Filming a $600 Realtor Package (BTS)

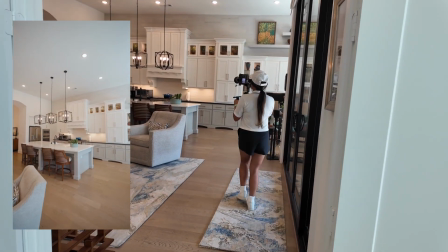We're gonna walk and we're gonna turn our wrist and body at the same time.
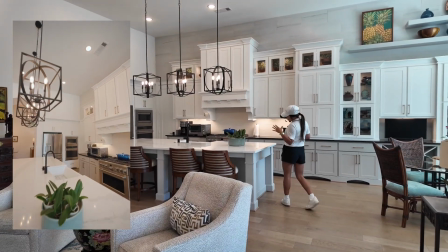And we're gonna push all the way in to there. Now, the next shots I'm gonna do is go ahead and get my detail shots.
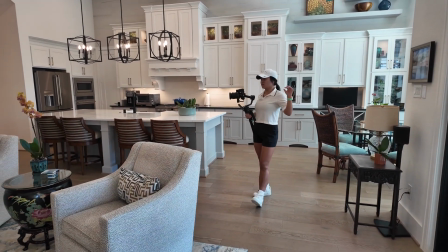Now, some people like to shoot detail shots and shoot wide shots separately with separate lenses.
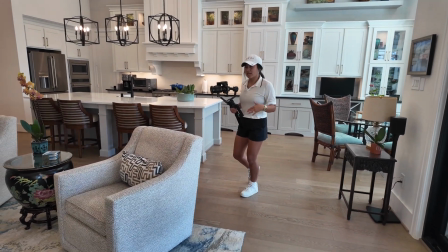I have like 6 or 7 appointments each day sometimes, so it's easier for me to just have one lens,
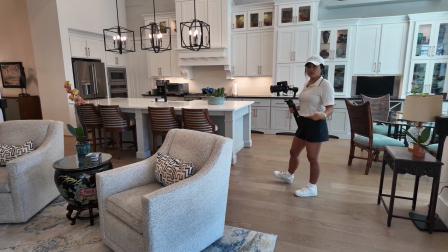16 to 35, and go ahead and get my wides and detail shots done in the same time frame,
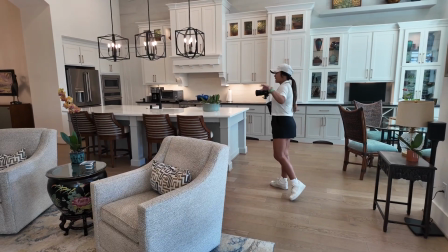basically. So like I said, I just did a wide shot.
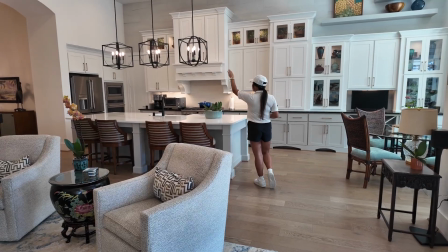I'm about to now do some detail shots of the counter, the light, the sink, the oven, the upper
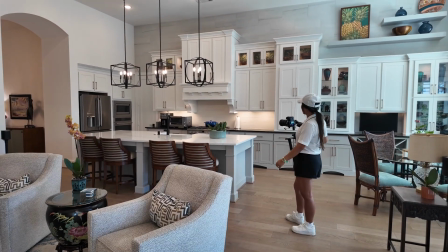cabinet lighting, and yeah, let's go.
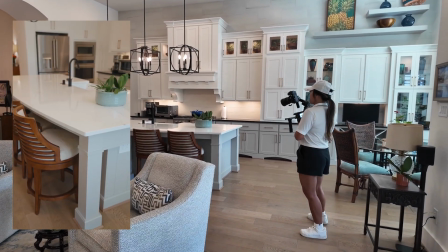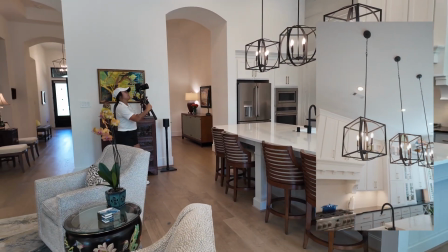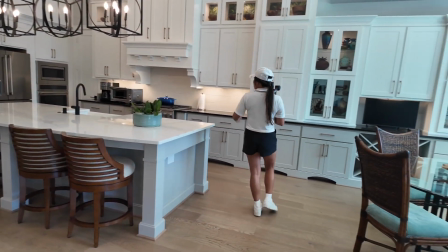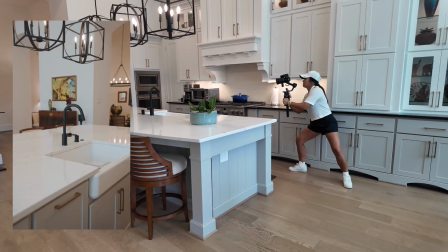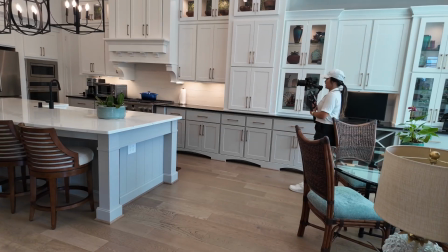I'm gonna go ahead and get this shot right here.
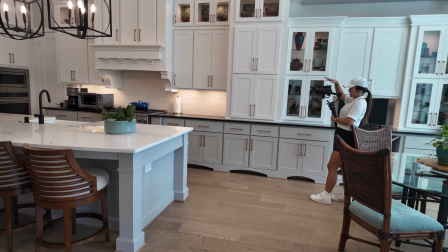This is like the shot that I always tell people to get, and that is the distance between the island and the back counter.
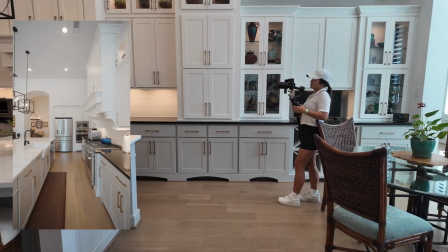This is like a shot I get in every single house, no matter what, because this is important for the future buyers.
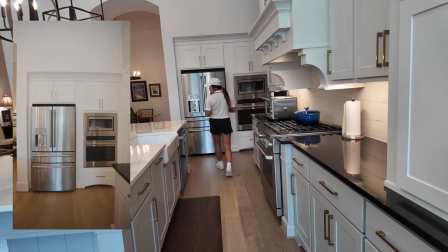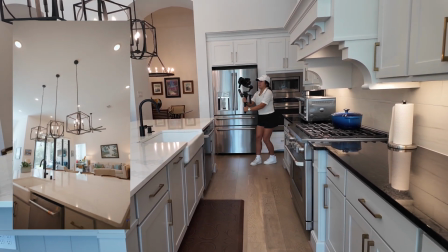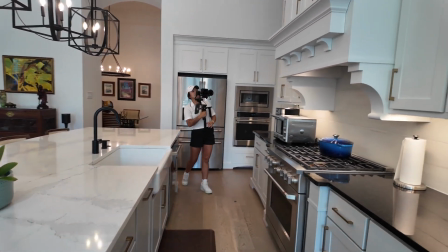I'm gonna go ahead and get this nice oven area, stove.
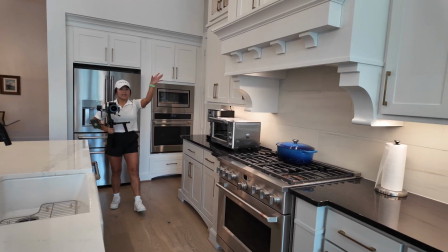I love shooting PTF on that shot right there and spinning down because it gives the illusion that it is more grand,
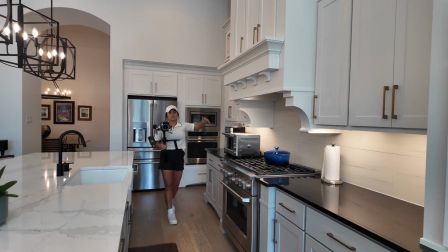taller, bigger than it actually is.
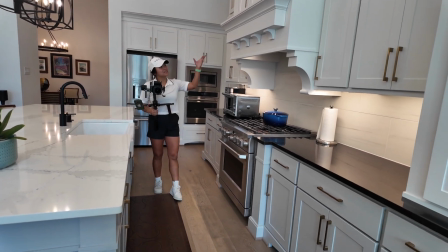So that's a key shot you want to throw in because it just makes the house look more unique.
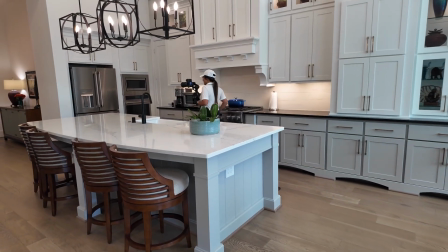Now the next shot I'm going to do is I'm going to go ahead and show this angle of the kitchen.
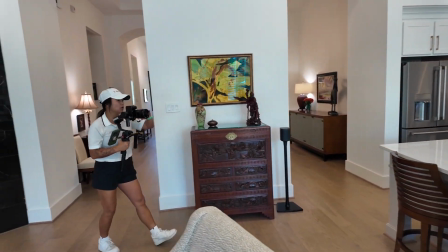As soon as I show this angle of the kitchen, I'm going to immediately walk to the breakfast room.
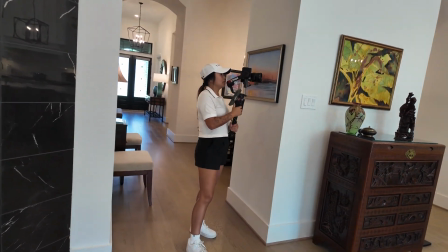But while I'm here, I just found a detail shot I want to do.
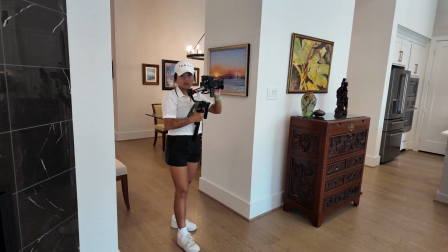Okay, so we're going to be in 16 right here.
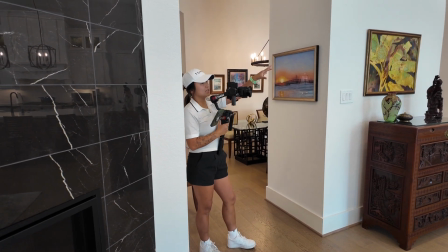I'm going to go ahead and push towards the kitchen, and then I'm going to keep walking and go towards the breakfast room.
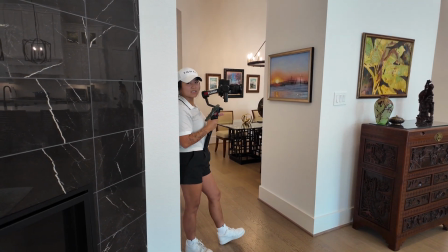And I just want to mention, if you do want my camera settings for the Sony A7S III,
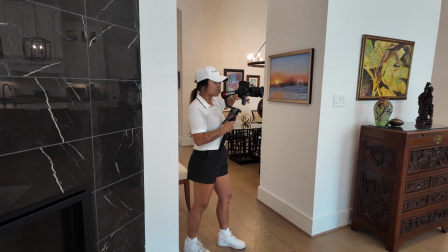the link will be in the description for my camera cheat sheet, and it kind of has everything that you need to know
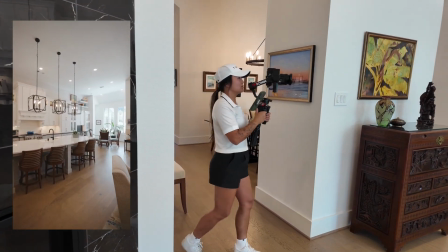for shooting real estate.
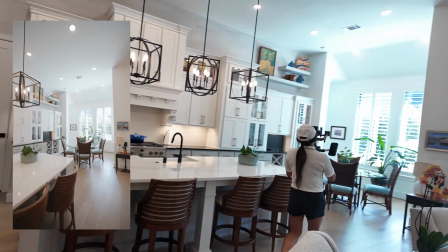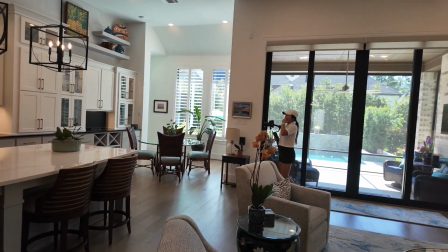Okay, so now I want to showcase that there's built-ins literally from the kitchen all the way to the breakfast room.
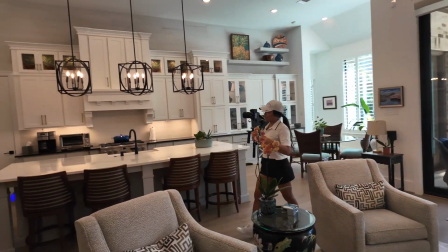So I'm going to do a shot real quick right here that is a detail shot,
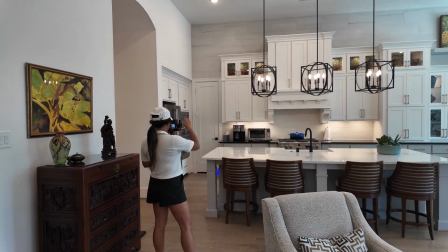but it's going to show all the built-ins, and I'm just going to do a sliding shot across.
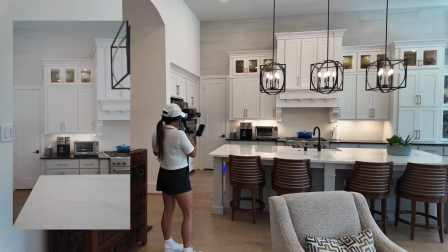So I'm going to be in PF here. I'll be holding down my trigger.
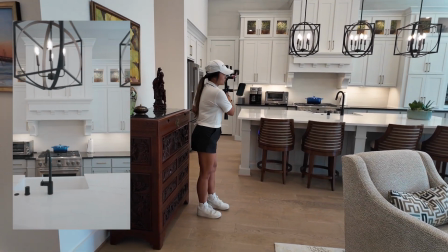I'm going to hold my gimbal at an angle, and I'm just going to walk straight and look at my camera.
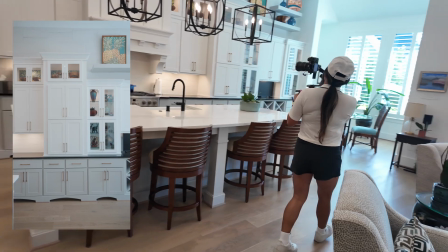This is going to be easier than trying to hold it normal and walk sideways.
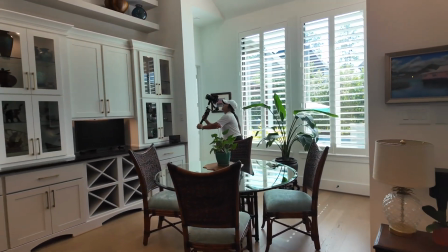I'm going to PTF right here. I'm going to show how grand this built-in is.
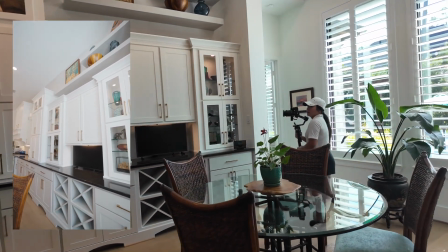Show the wine rack. Perfect. Now we're going to work our way.
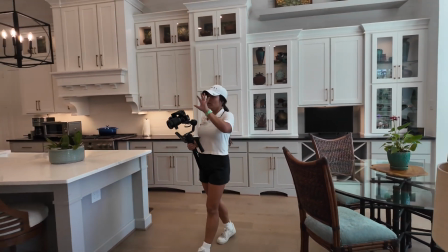So I like to film in order, right? So we did the living room, the kitchen, the breakfast room.
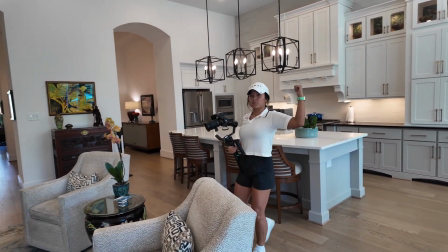Now we're going to head towards the dining room, game room, primary, office, and then we're going to head outside.
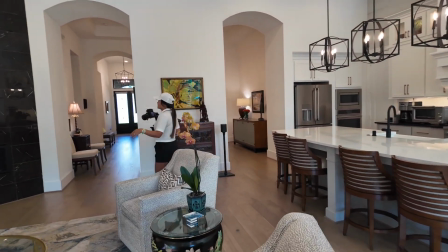I kind of try to go in order of how I want the video to go so that it's less work on the back end for my editors or for me,
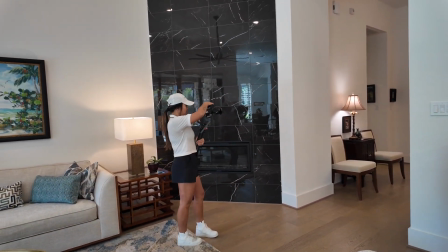whoever I have editing the video that day. And it's easier for you to keep track of knowing what room you filmed,
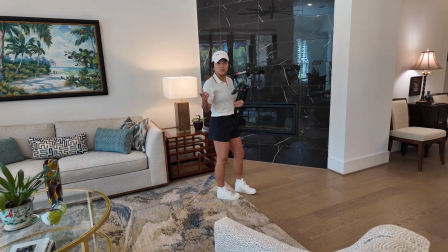because if you go out of order, you're more than likely going to skip a room.
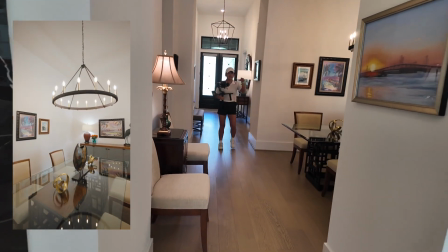Okay, now there is this nice built-in bar area.
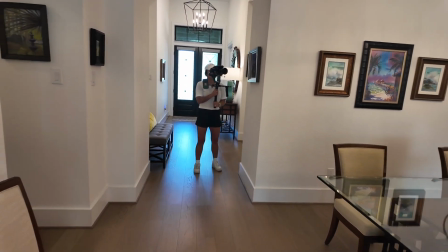I'm going to go ahead and zoom in here. I'm going to use this wall as foreground.
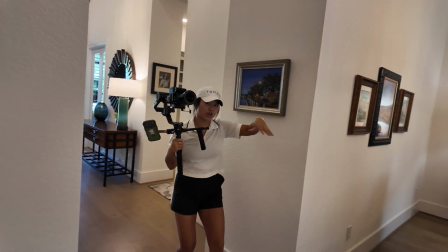Now remember, foreground comes before the subject that I really want in focus.
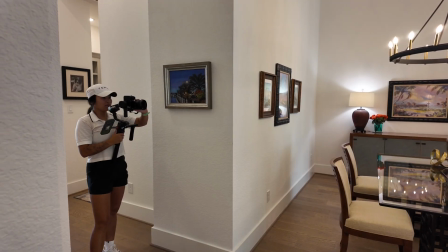So what I'm going to do is tap to focus here. I'm going to move my lens to manual focus so that it does not focus jump.
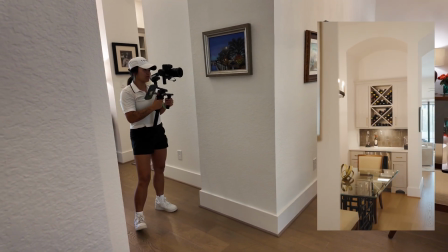Use this as foreground and do a little mini orbiting reveal shot of the bar area.
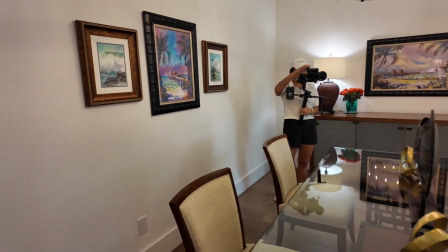All right, from here, I'm going to go ahead and do a wide shot again.
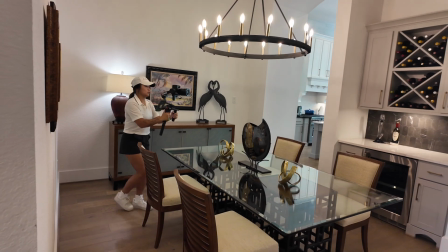I'm just going to do a pull away shot. So I'm just going to take it here, come all the way back in the corner.
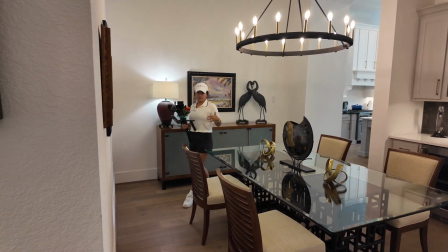Now, I do want to mention, when I like to finish shots, like when I'm backing up, my last move,
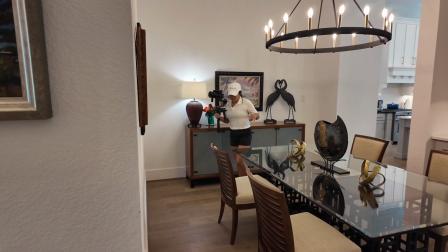I guess, if I know I'm going to a corner, is I'm going to go ahead and back up.
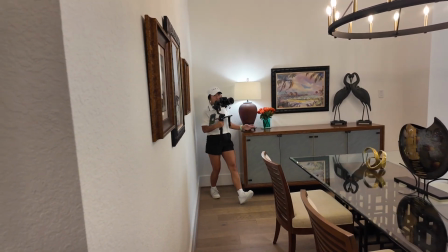That last step is going to be more of a rock versus a step. So I'm going to go ahead.
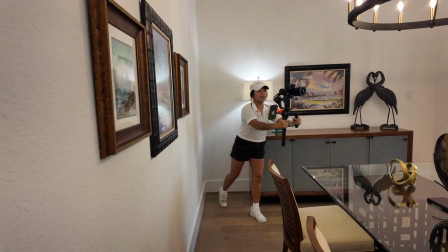I know this is my last step here. So what I'm going to do is grab my camera and just rock to my back leg and pull it towards me.
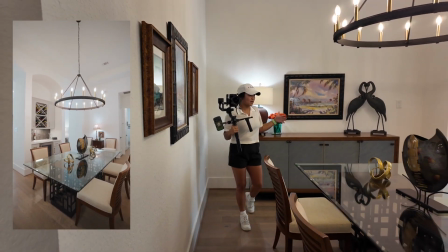This is going to make your footage more smooth and also keep you from running into the wall.
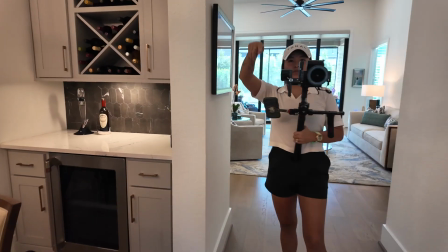You just need to be aware of where the corners are when you're filming. I know I said we're going to the game room next, but we're actually going to go to the office because we're already right here.
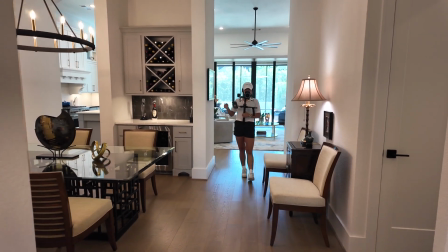So what I'm going to do is, I like to walk backwards.
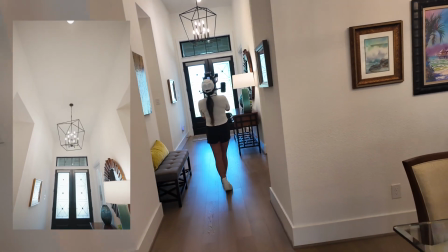So what we're going to do here is go ahead and focus on the light here.
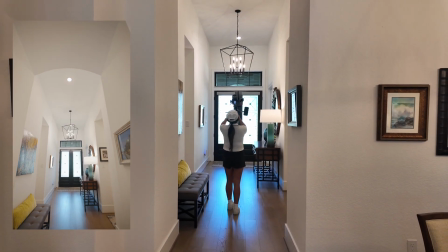I'm going to point it up, tilt it up in PTF, and I'm going to bring it back towards me.
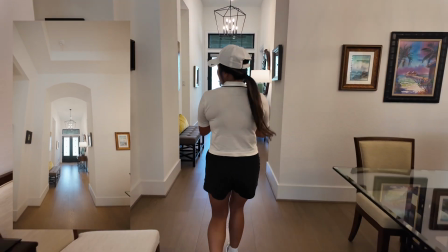I like to walk backwards because you have control of the ending shot, right?
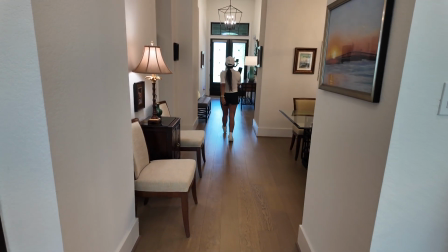If I'm walking forwards and I'm walking, I'm having to focus on where my clip is going to end.
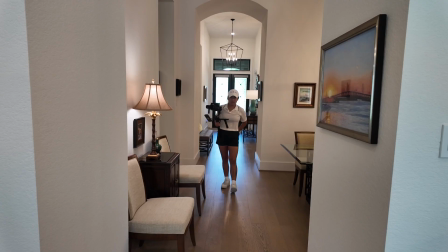But if I start where I want to end and walk backwards, now I can reverse the clip in post editing if I want to,
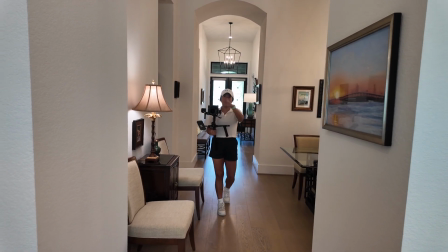and then do it either way, and it's going to be perfectly focused and centered where I want the ending shot.
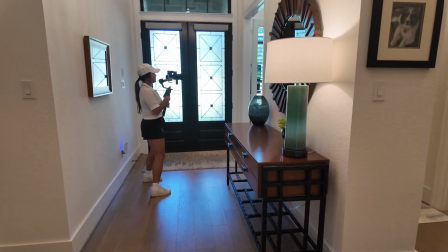We're going to go ahead and do the office here. The main thing I want people to see is that there are double doors to the office.
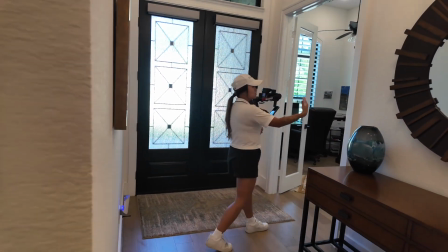So I'm going to go ahead and close the doors a little bit so I can actually see the double doors.
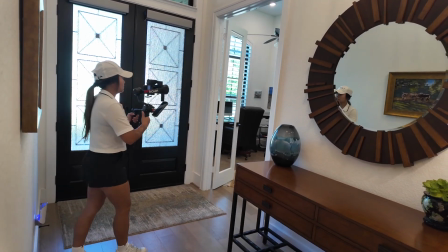And I'm just gonna do one where I just walk straight in and turn.
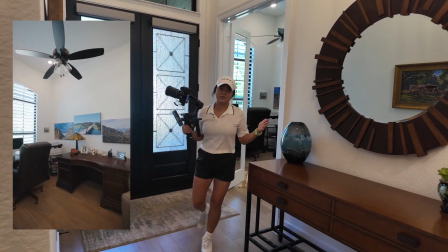All right, that's pretty much it for the office. Let's keep it going.
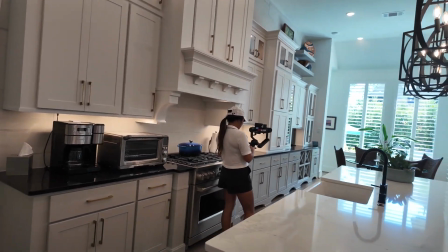As I was heading to the primary bedroom, I saw a shot that I wanted to do.
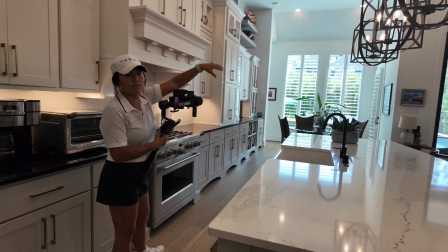I like how the light's coming through here with this breakfast room, and since I already shot it from that angle, I'm gonna get it from this angle and go from low to high.
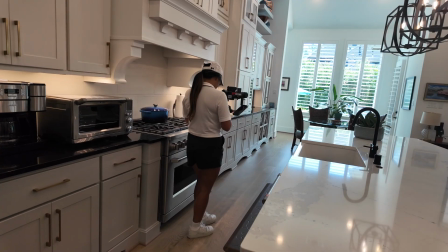So going from low to high requires your gimbal being in PF here. You're just gonna drop it low, and I'm gonna rock.
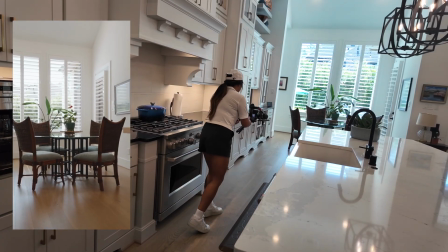I'm just gonna rock to my front foot, and that's it.
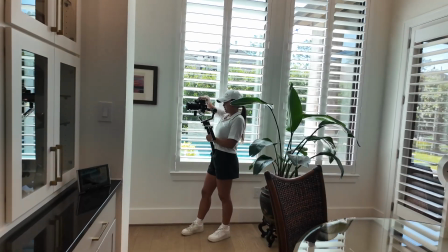All right, now let's go to the primary. Primary, I'm gonna start outside the door frame.
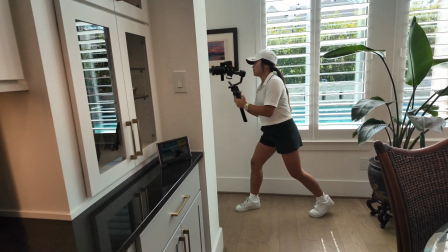I'm gonna make sure that the light's good in here, and then I'm just gonna walk in.
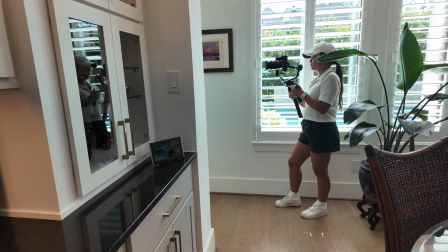I'm in PF, I'm just gonna walk in and turn.
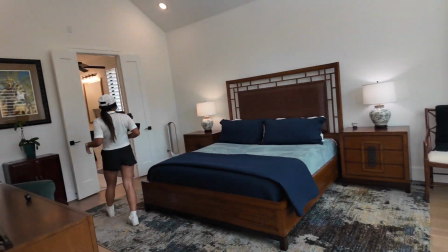All right, next shot I'm gonna do is a detail shot.
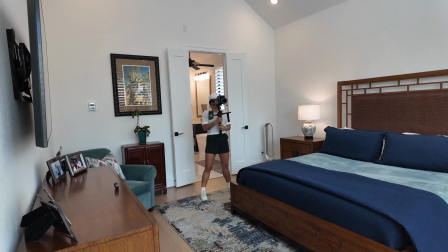So as you can see, this primary does have like a bump out. That's a builder upgrade, in case you didn't know.
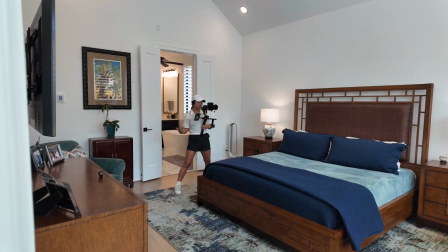So you wanna highlight that because it's desirable. It's extra when you do build a house.
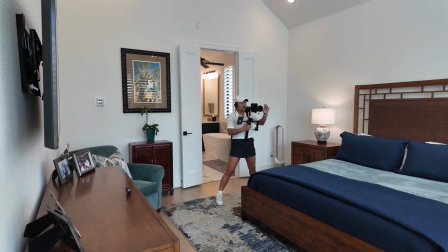So what I'm gonna do here, tap to focus on the windows, and I'm just gonna put it in PF.